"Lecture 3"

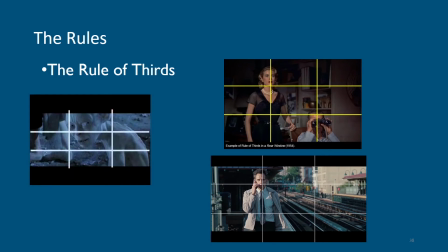That doesn't have to always be that way, but that's just kind of our go-to spots when composing shots.
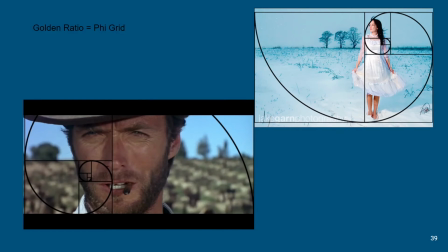We have another thing called the golden ratio. You see this in nature everywhere. It's kind of this odd numbering system that kind of repeats upon itself. So some shots can be composed this way as well.
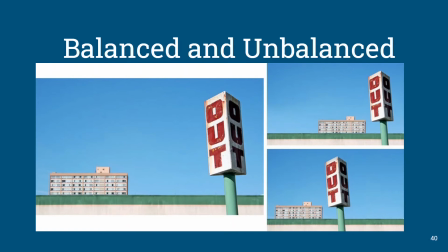We have balanced and unbalanced shots, and it's exactly what it sounds like. We can see over here that this shot's got kind of a nice balance to its composition, that the weight of the shot is not as heavy to one side or the middle as, say, these shots are.
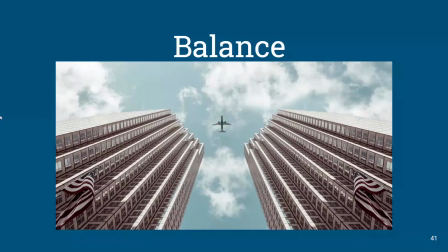We just feel a natural sense of balance. We can kind of see it here. Everything kind of seems just symmetrical in a sort of pleasing sort of way.
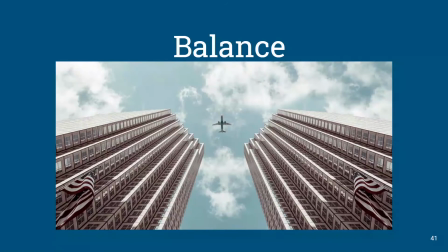So it just, again, what are they trying to communicate with each shot? Why balance it like this? All depends on what the intention of the director is on a given shot for a given scene and a given story.
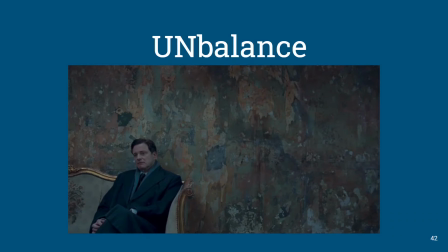We can also use unbalanced to communicate something. This is from the King's Speech. Don't want to give too much away if you haven't seen it, because it's worth a watch, but we can kind of see how this unbalance to the shot
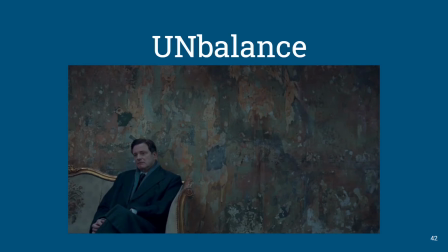really works to help set the tone for what's going on with the king here inside his head. That there's sort of an unbalance with him. So we show that visually to help communicate what's going on internally.
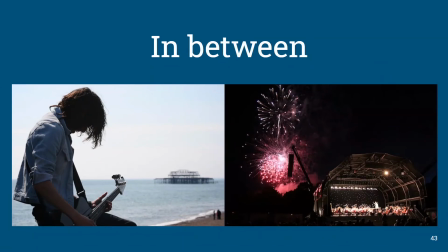We have some that are a little bit in between. We can see that there's some nice balance. It might seem heavier in some areas than others. We can see specifically on this picture here on the left.
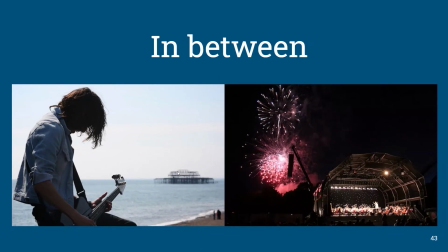I think the shot would still work. If this was taken out, it just would be, a little balanced, a little bit more left. These people are a little distracting in the shot, but I didn't take this picture, so I can't say much about it.
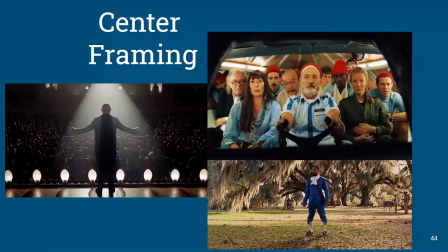We also have this center framing, which is exactly what it sounds like. We put our focus in the center of what's going on. Again, it's just, where are you drawing the eye? What is the importance? What are we as the audience supposed to look at?
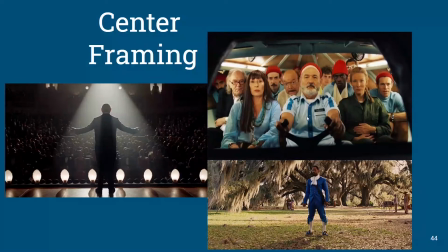So center frame can sometimes help draw your eye where you're supposed to go at a given moment.
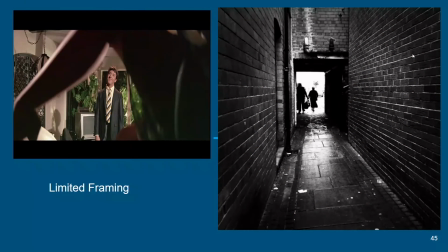We have limited framing, where the action or the actors are sort of framed within the frame in a certain way. I'm gonna not assume, but hope everybody has seen The Graduate, and we know this infamous shot
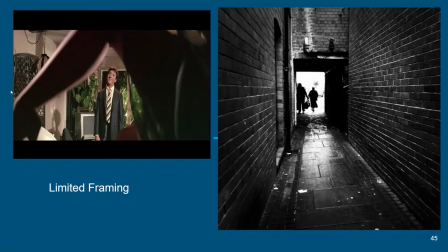and what it means, and it's suggesting and everything like that. We can also see how limited framing can create a tightness, a feeling of kind of the world collapsing around you. Again, what's going on in the scene?
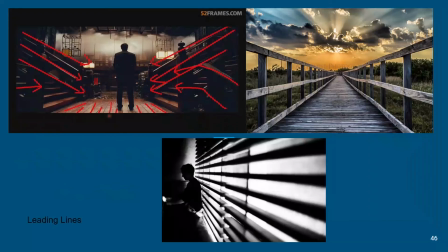How can the camera help us achieve what the audience needs to know? We have leading lines that are used in film a lot too. Kind of natural, or not even natural, but lines found within the frame that can point where the eye is supposed to go.
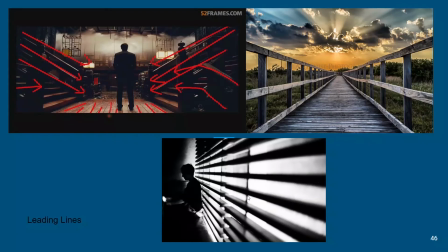We just kind of see these and it's like, oh, my eye is supposed to go there. That's what I'm looking at. Again, it helps to get the director and the director of photography to get creative about telling you what to look at,
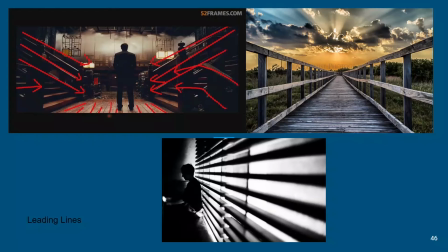and without always being trying to think of the right way of saying this. You almost want it invisible, like it doesn't seem heavy-handed. You're just you're being drawn there and you're unaware that they're telling you to look here.